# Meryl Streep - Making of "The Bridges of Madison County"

At the end of the shoot, you think, boy, I got to do whatever I wanted on that,
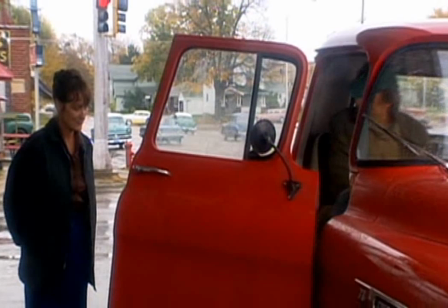255s
and you don't realize that you were subtly manipulated to do the things, I guess, that he wanted in this part, but I felt completely free. I remember that after the first take, and we printed the rehearsal and moved to the close-up, and Meryl sort of looked like confused, and she said to the group of us, is this how it always is? And we all said, yeah, this is how it always is. This is, might want to get used to it, because we very seldom have multiple takes, and unless you say you want another one, probably not going to have another one. After about 3 days, she said, I love this way of shooting.
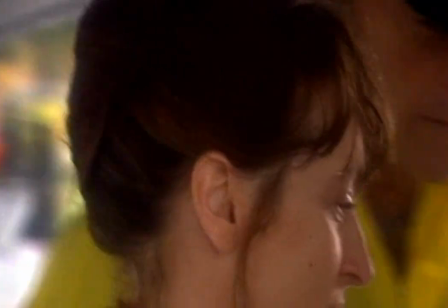308s
This is so much fun. I don't have to work up to anything. I can start at the top. I can start right at the highest note. So when we would be rehearsing, they would be moving the lights and fixing the lights, because often he'd say, well, that felt pretty good. Let's just move on, you know. But he had a date on the golf course about 4 p.m. and he made it out there many, many days.
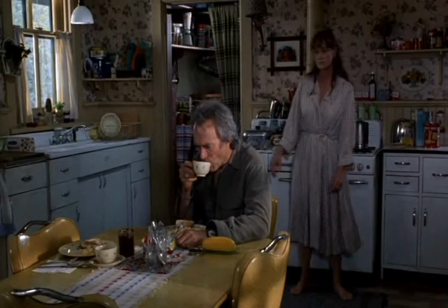339s
The fight scene in the kitchen was the moment where the limitations of this dream present themselves to Francesca.
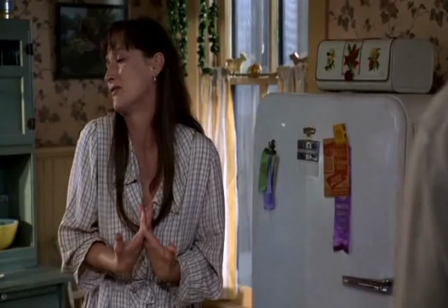349s
It's the morning after. It's when you realize it's over. It's a great scene, and it's the one where, as an actor,
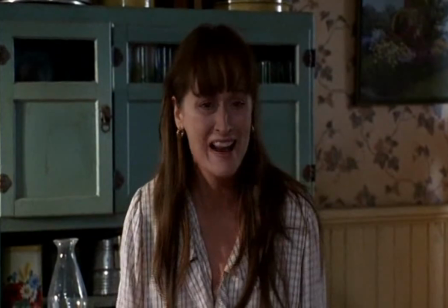357s
Clint wasn't afraid to go all the way with the emotional commitment that he needed.
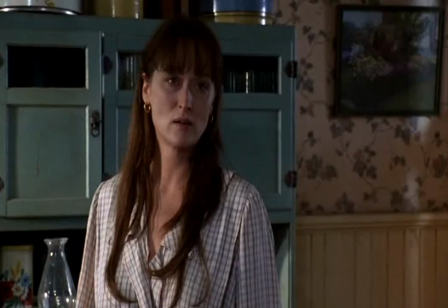364s I don't want to need you. What? Because I can't have you.
And then I was so amazed, because after I saw the film cut together, he took out sort of the more shaken parts of his performance, which, you know, in the envelope, please, it's like he would have. Every actor kills for this scene, and he kind of pulled back on it. And I was surprised. But I think he has a real,
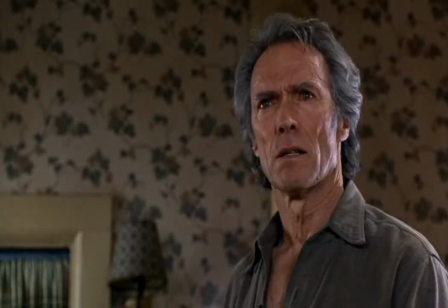404s
real good idea of how much is needed to tell the story on his face,
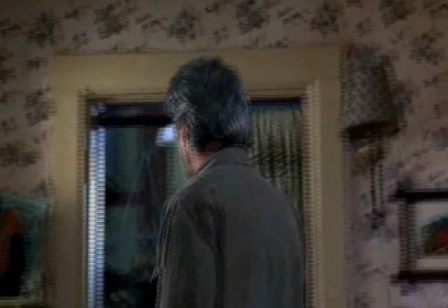411s
and how far he wants to push it. It was a very elegant sense of restraint in the editing.
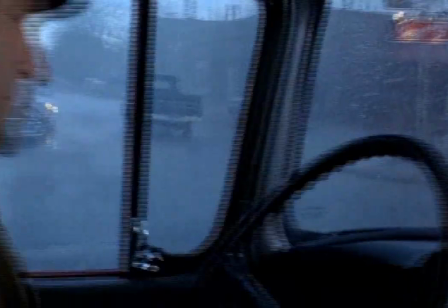423s
It's so interesting about film, because you have this script and you read the script. The script is so, this one especially, is fairly densely written.
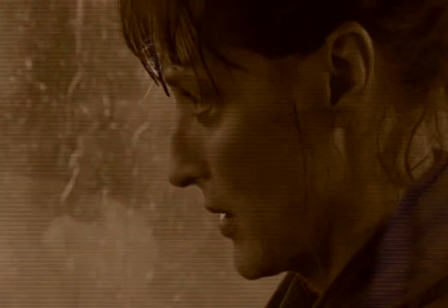434s
People are just talking to each other. But then in the end, the thing people most remember is a visual thing.
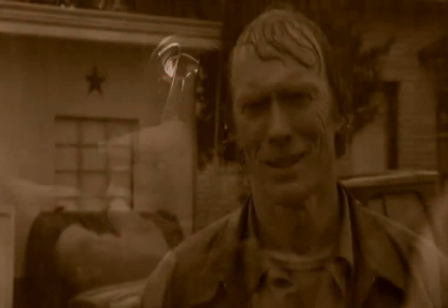442s
It's that hand on the handle, and him in the rain,
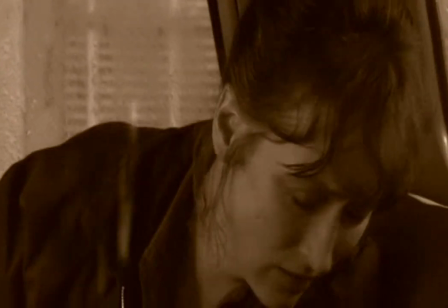447s
and her looking out, and the traffic lights, and the missed opportunity. And I think it has to do with the fact that people don't like to be told what to feel in a movie. They like to have it ambush them and feel it and have it and tell the story themselves. They can only do that when there's no talking. And so they have to scream at the screen, open the door, you know? There's nothing in that movie that doesn't happen today and didn't happen 150, 300 years ago,
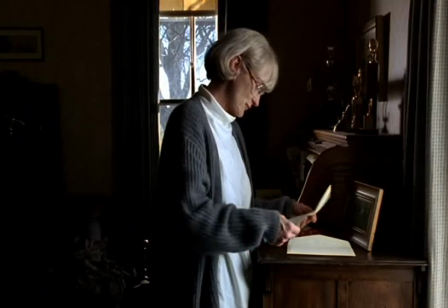483s
or won't happen in 150 or 300 years from now, because it is a timeless story about a human heart.